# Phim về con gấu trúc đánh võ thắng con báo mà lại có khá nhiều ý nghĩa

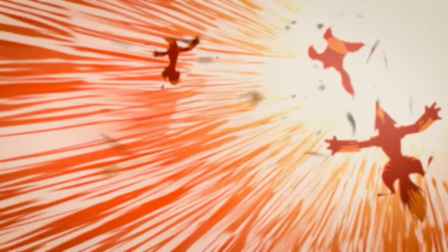Lung đi Cái mô típ người được chọn đối đầu với kẻ nghĩ mình được chọn thì nó đã xuất hiện ở cả nghìn phim rồi Và hầu hết thì nó diễn ra theo cách là nhân vật chính ăn hành,
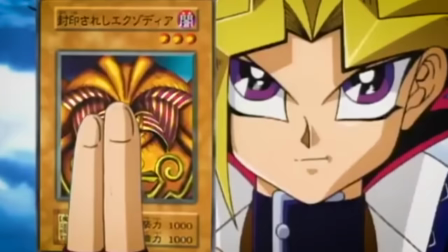ăn hành và tiếp tục ăn hành Cho đến khi anh ta nhớ ra mình tên là Naruto hay là Luffy gì đấy Thì nhân
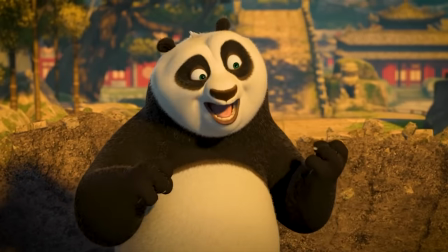vật chính đã vào mồm phản diện Cú Phu Panda thì không chơi kiểu đấy Đầu tiên là cái trận đánh này nó cực kỳ vô chi Đặc biệt là
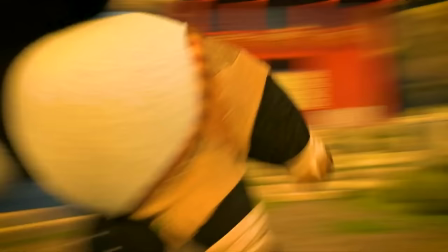về mặt võ thuật Nhưng điều này lại hoàn toàn hợp lý với cái tên Kung Fu Panda Nó cho tôi cảm giác như kiểu là đang xem phim
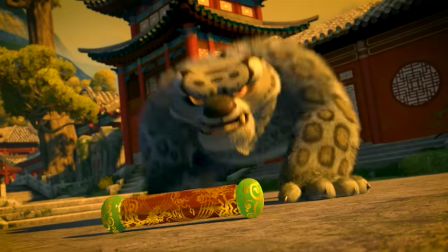Thành Long Tại vì Po vẫn dụng rất sáng tạo địa hình và môi trường xung quanh Để giữ cuốn bi kíp khỏi Tai Lung Và
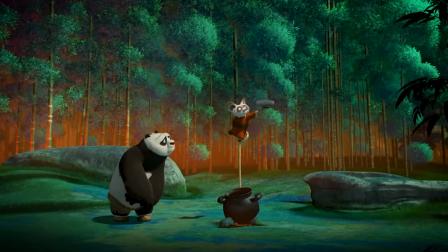tất cả những điều Po làm thì đều được lấy kinh nghiệm Trong những buổi tập luyện cùng Shifu Cái điều này củng cố cho 2 việc Thứ nhất
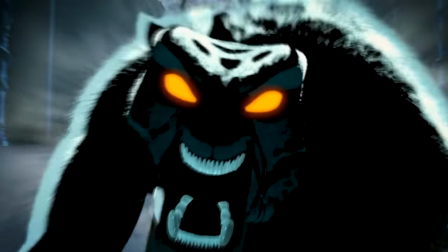là lời của đại sư phụ dành cho Shifu Về sự ảo tưởng kiểm soát trong mọi thứ của Shifu Khiến ông không nhìn ra được
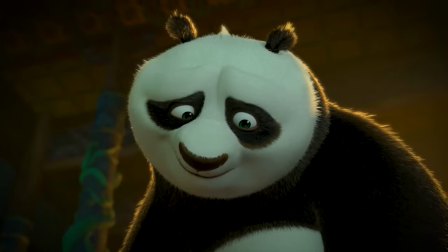tài năng của Po Po chiến thắng bằng thứ được si phu dậy Nhưng mà theo cách ông không hề ngỡ tới Thứ 2 là sự tương phản
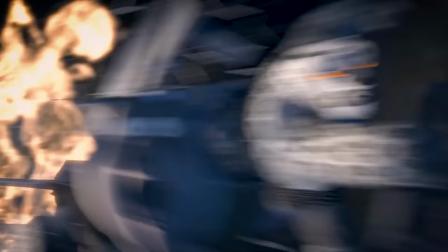giữa 2 nhân vật Tai Lung là 1 người thiếu kiên nhẫn Không tuân theo các luật lệ Và hắn thua không phải là vì Po giỏi
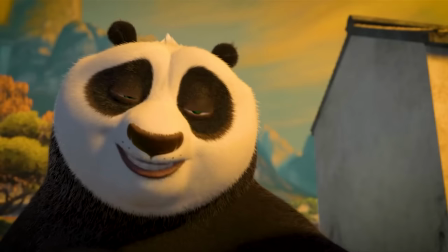hơn Mà hắn thua vì hắn là kẻ không có đủ các phẩm chất Của 1 người chiến thắng đích thực Đúng ra thì Po thắng cũng
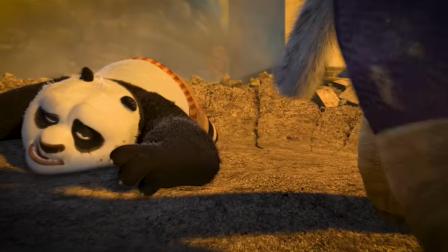không phải áp đảo Mà thực sự là bị ăn đấm suốt Người chiếm thế tượng phong và thậm chí thành được cuốn bí kiếp là Tai Lung
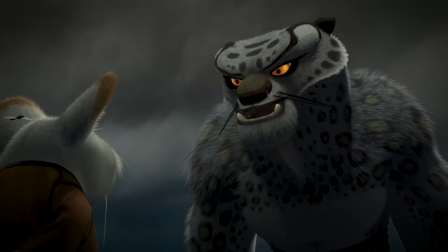Nhưng mà sau khi nhận ra nó chống không Thì Tai Lung suy sụp luôn Vì tất cả sức mạnh của Tai Lung, động lực của Tai Lung Thì đều đến từ việc là đạt được cuốn bí kíp Để mình mạnh hơn,
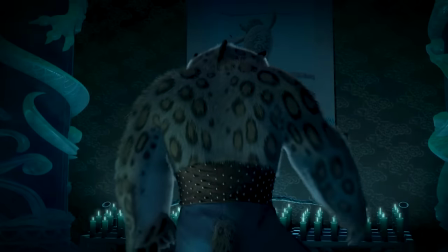mình trở thành vô địch Tức là đây là một thứ động lực bên ngoài Chứ không phải là một nội tại bên trong Nếu bên trong
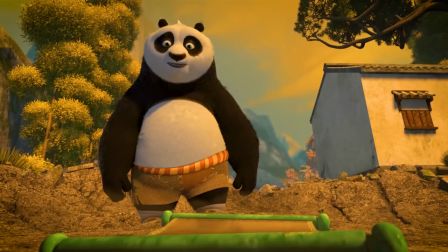đã mạnh rồi thì cái bí kíp nó chỉ làm hắn mạnh hơn thôi Chứ không hề định đoạt sức mạnh của hắn Tôi nghĩ ở đây phim
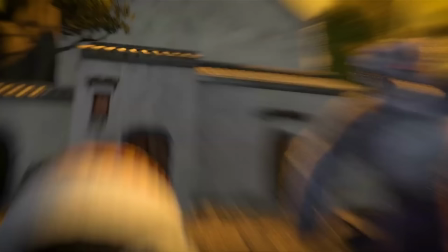có ý là Không phải bạn cứ mạnh là bạn thắng Cứ trà đạp hay là đánh người khác,
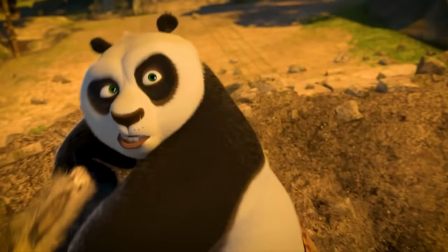lụi bại là thắng Mà người thắng là người có bản chất cốt lõi Biết chấp nhận bản thân và luôn thay đổi từng ngày Mà thực sự là chiến thắng của Po thì không phải
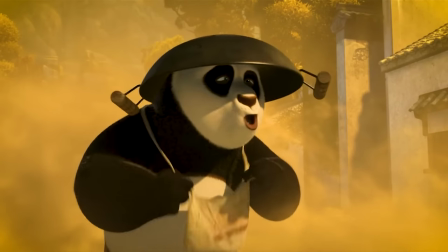là Po tắng thai lung Mà là Po thắng chính bản thân mình Còn thai lung thì thua chính bản thân mình Phim đã làm cực
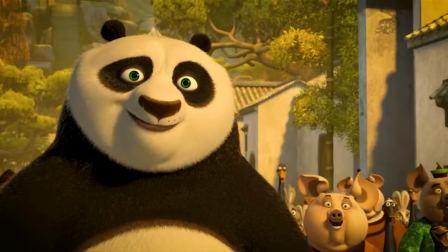kỳ tốt việc này Thay vì là giảm sức mạnh của phản diện và búp bẩn cho nhân vật chính Và làm cái trận chiến trở nên ý nghĩa
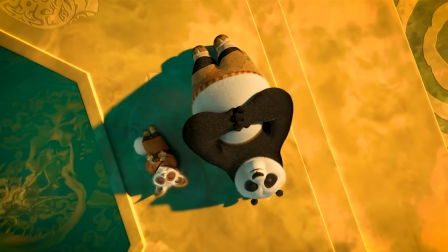hơn
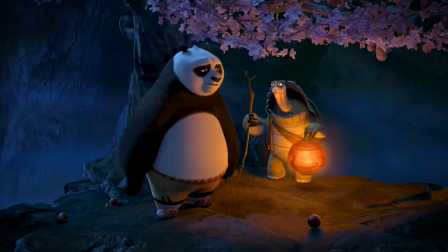Thêm một điểm nữa khiến bộ phim tôi thấy trở nên đáng giá hơn là nhân vật trung tâm Po không được xây dựng theo một hình ốc anh hùng Về
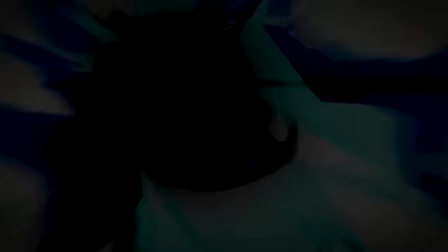một kẻ được chọn Nặng vui tươi được tác giả trải thảm tới đích bằng búp bẩn các thứ Po có nhiều mặt rất
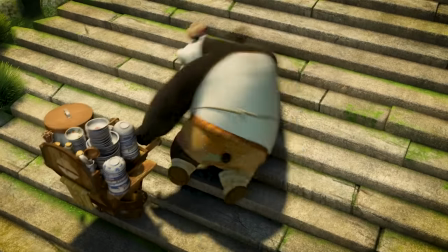là con người Mặc dù Po là gấu trúc Các anh này thậm chí phế điên Khi mà được đại sư phụ chỉ
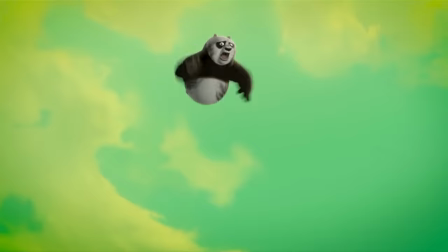làm thần long đại hiệp Hay nói chính xác hơn là bay thẳng vào ngón tay của ông Khi mà sư phụ đang chỉ ra người được chọn Thì Po thực sự
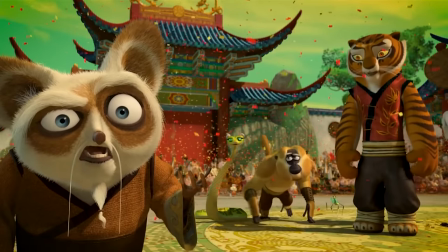là không muốn trở thành thần long đại hiệp Hay là cướp mất cái cơ hội này từ tay người khác Cậu chỉ luôn cố gắng hoàn thành những
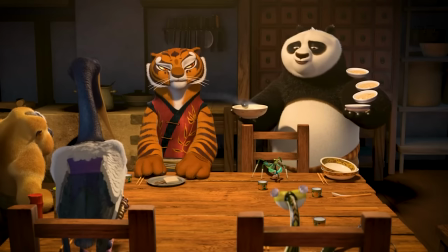nghĩa vụ Một lần làm thần long bù nhìn Tốt tình với mọi người Mặc dù là thứ cậu nhận lại được Từ xung quanh là
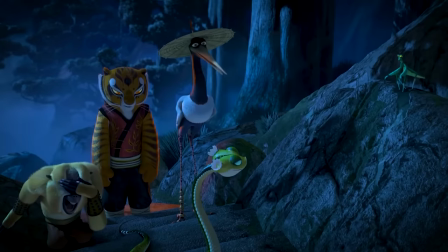sự khinh bỉ, chê bai và thương hại Cái phân cảnh Po đi về phòng cùng mọi người
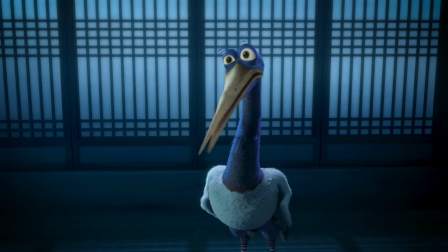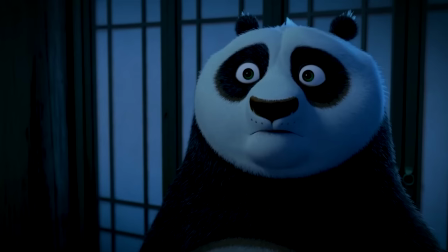Câu sát thương chuẩn đến từ hổ nương Này có lạc quan đến mấy thì cũng phải tổn thương thôi Trong
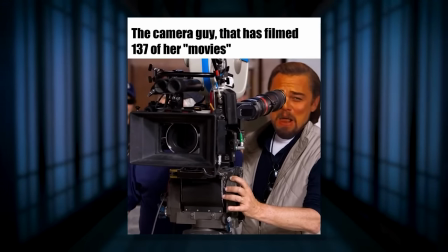phim thì cái cách camera lùi về phía sau là thấy là anh này cũng sợ lấy nỗi buồn từ Po này Các nhân vật phụ,
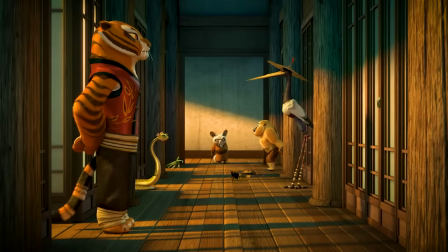cụ thể ở đây là ngũ đại hiệp Dù không được đào sâu nhưng mà vẫn thể hiện được tính cách khác nhau khi mà bày tỏ thái độ với Po Hổ nương thì không ngại va luôn,
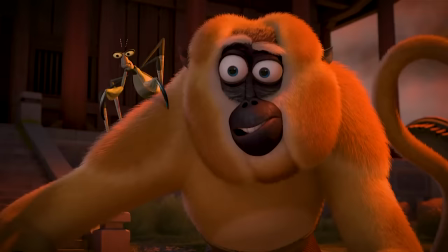chửi liên tục Võ ngựa và khỉ thì đùa cợt về sự bụng về của cậu này Còn rắn và xếu thì lại tỏ ra thực sự quan tâm
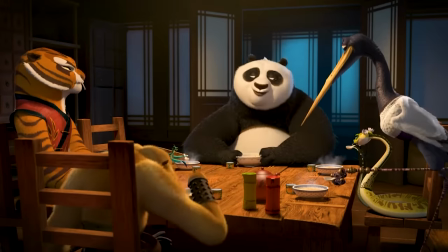đến sức khỏe của Po Ít nhất thì tất cả những người này thể hiện mình là 5 màu sắc khác nhau Thay vì 5 cái
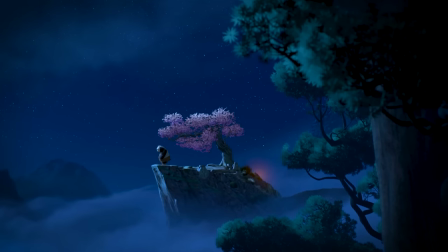bao cát cho thai lung Sau khi rời nhà chung Po lên núi để trò chuyện với nỗi buồn của mình Thật ra là với
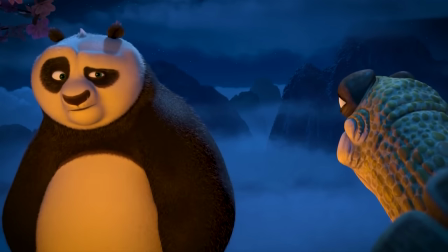cái dạ dày Thì nhà làm phim luôn biết cách điều chỉnh cảm xúc của người xem Nhưng mà với Po thì Po luôn cố gắng Để không thể hiện
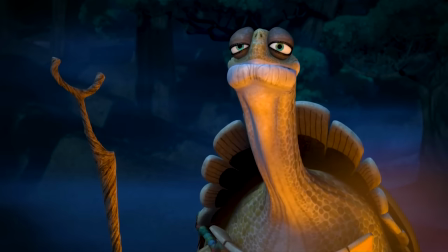ra với người khác sự buồn bực của mình Và đó là lúc mà cậu gặp lại đại sư Phụ Uwei Và được giải thích cho câu chuyện là
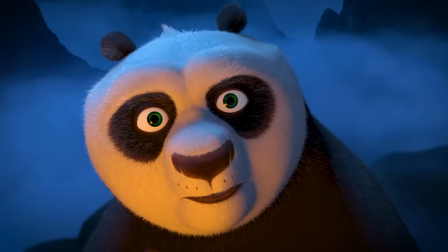hãy để quá khứ ở lại Và tiến về phía trước Po đã ghi nhớ điều đó và vượt qua sự phân vân trong mình Sau
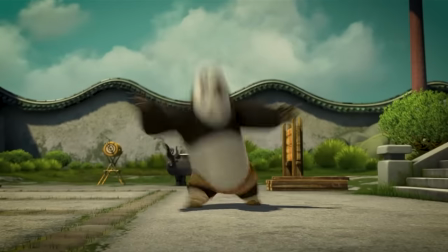đó thì liên tục trải qua các bài huấn luyện Thứ được sắp xếp để loại bỏ mình Liên tục thất bại Nhưng không bao
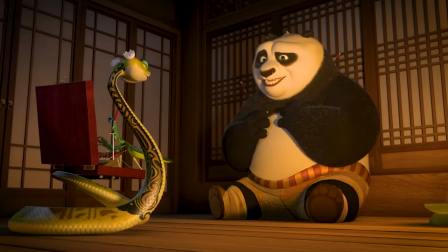giờ từ bỏ Với nêm hy vọng mình có thể trở nên tốt đẹp hơn Mọi người bắt đầu công nhận sự cố gắng này Và bắt đầu tỏ ra
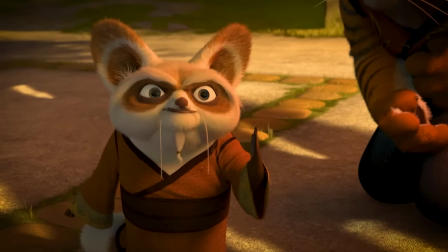nhẹ nhàng với cậu hơn Chư Hổ Nương Cho đến khi tin tức thai lùng vượt ngục được lan ra Và không còn thời gian để tập luyện Thì
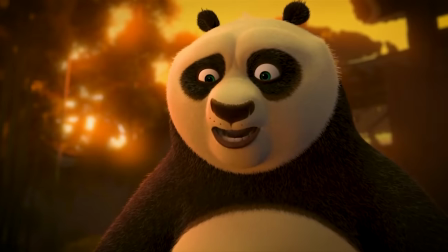giờ là lúc cầm súng lên ra trận Deadline tới đít luôn Cuốn bí kíp cũng được lấy xuống Và kết quả chả có gì bên
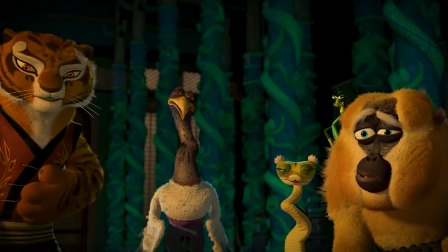trong Tất cả thầy trò đều bối rối